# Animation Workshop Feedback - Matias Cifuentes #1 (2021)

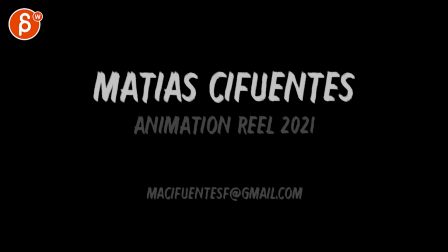All righty, let's watch this reel in full first,
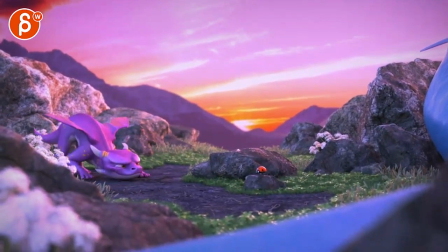the sound, later, it's so cute, I love the shot.
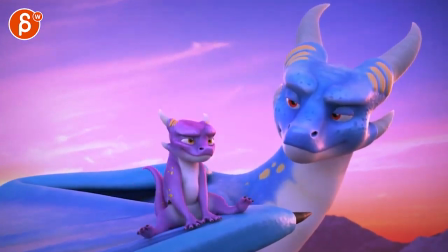This is for a general reel evaluation, love that render.
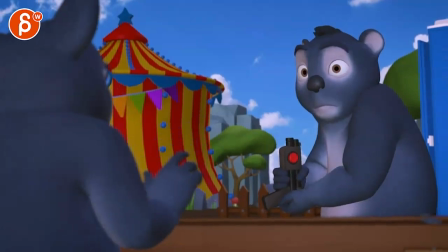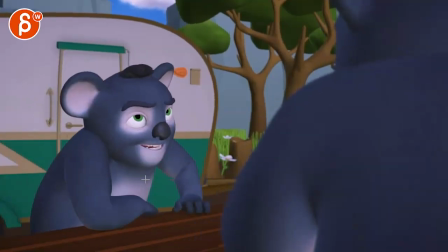this one it just feels like the lip sync is off i don't know if it's me i could open it in a different player but
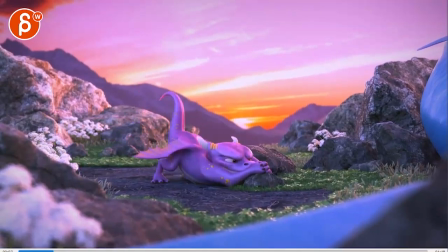so just in case so let's open this up or i have already vlc
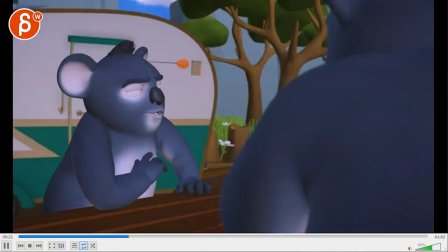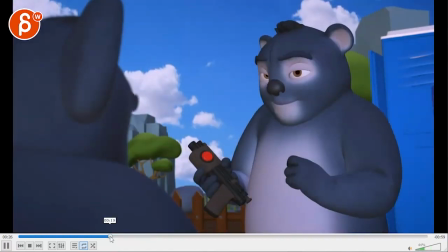Still off.
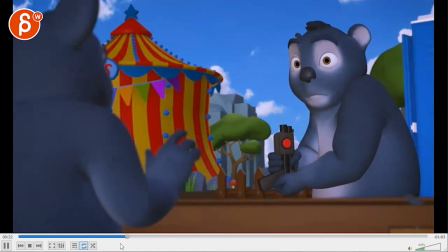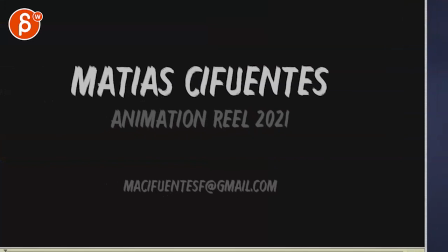Yeah, and then just in case, quick time.
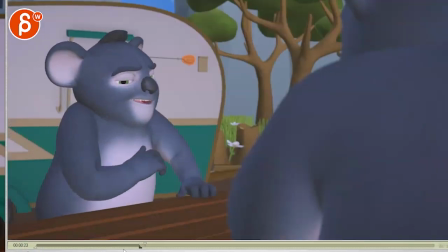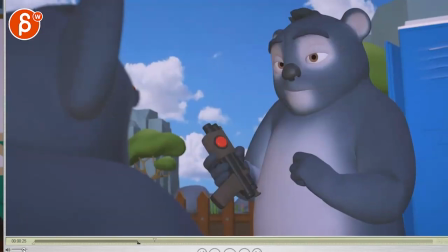Hmm, seems to be better.
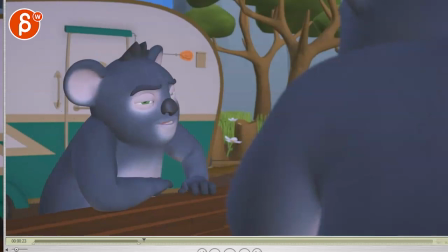be careful with that that's the most powerful train gun on the market got her in mexico cool
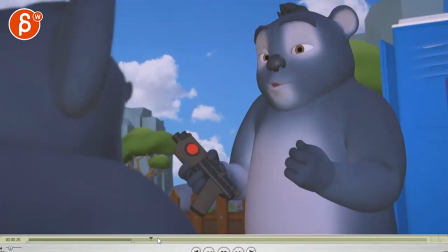interesting that feels a bit more accurate and continue with this player just in case for now cool yeah it is cool i'm bringing this down so you can see the full thing it is cool they
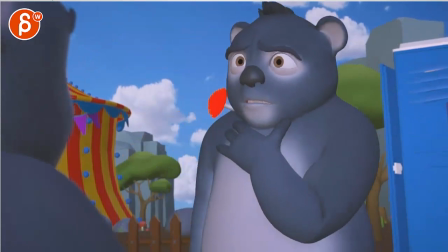say it can puncture the skin of a rhino from a hundred yeah i got some notes on the expressions here
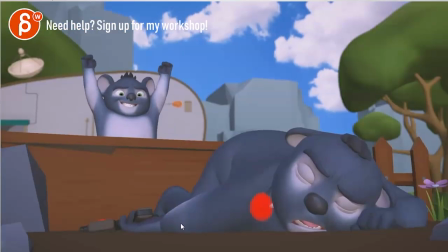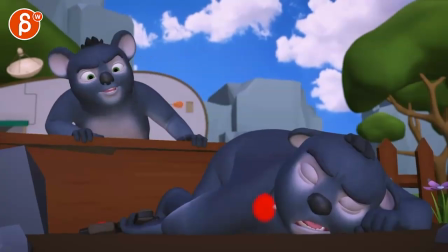Phil's cleaning it there, let me just double check here, yeah it might just be maybe it's the length
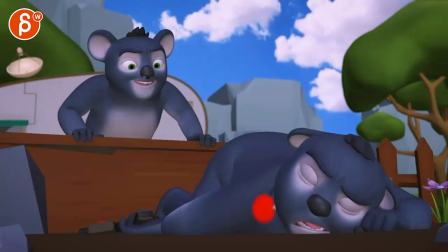of the reel let
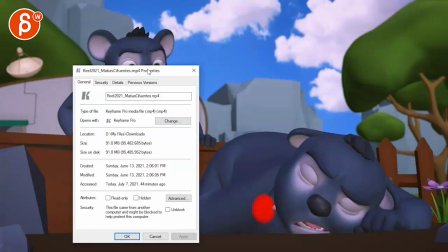me just double check here moving this up separately I mean it's not a big file I'm
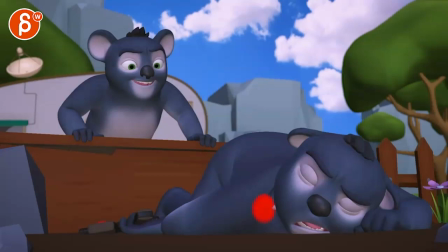gonna keep watching this in quick time though just to make sure Make sure that
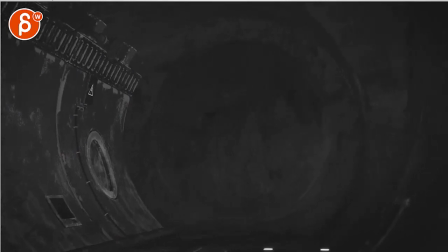I get this all timing-ish.
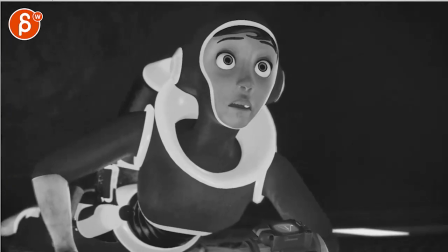Still double check on your end. These are all cool renders.
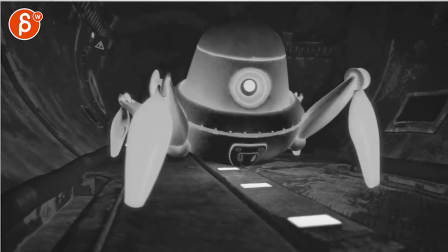It's all definitely a really strong reel. A lot of the timing and all this is great. I remember this one.
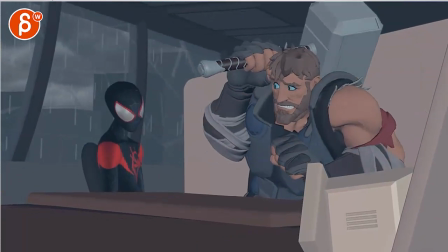So good. And wait for it. Back to that.
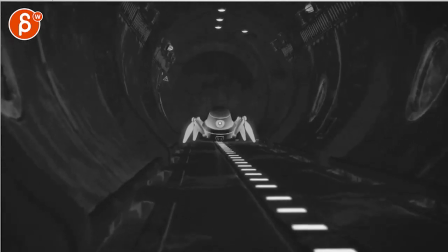I can see why you want to cut this up, because it's a longer piece. I think it totally works.
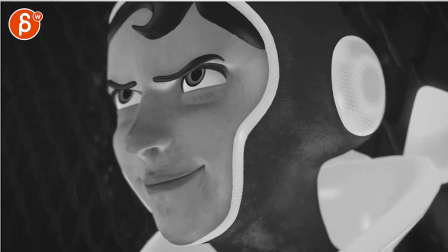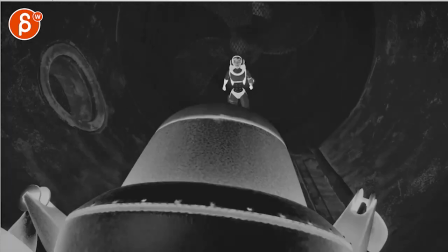cool camera work in there now
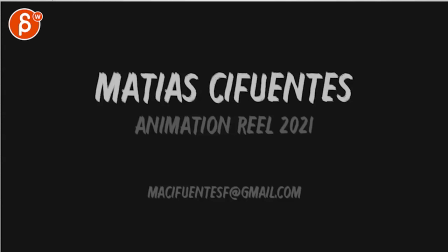this being all fully rendered i'm not sure how much you want to go back in there in terms of changes but just thinking out
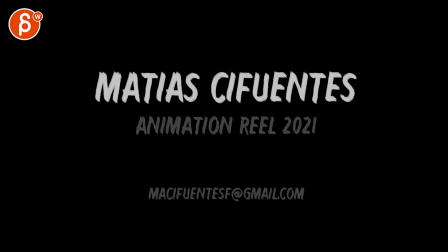loud so if i go back to this just because i can do my horrible scribbles so this is all totally fine again i
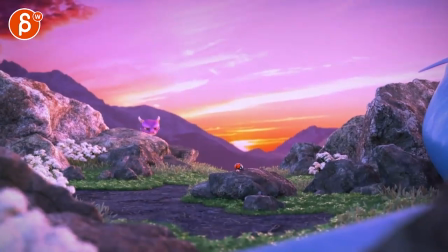love this i love the change into this
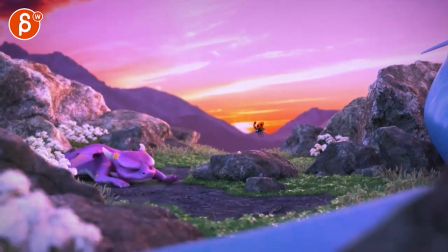it's all very very cute sometimes and stuff like that it feels a bit not twins per se from a visual thing was it's shorter here we see the full arm here but technically
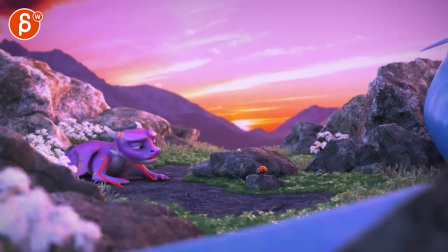they're kind of mirrored where i would give this that is nice and appealing now you might argue well you go from here to here that's a nice contrast but i would still probably have something where even if this arm is further out here and then something with tighter claws
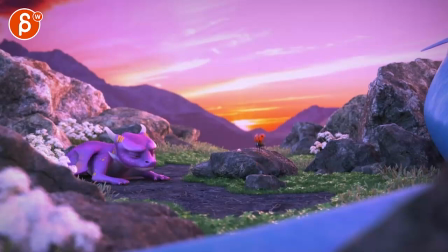and this out straighter give us gives us a bit more asymmetry
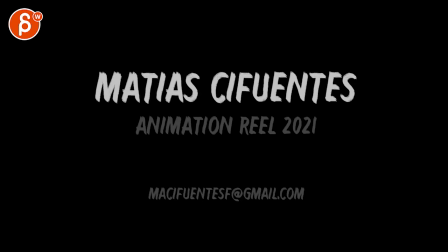so just again it's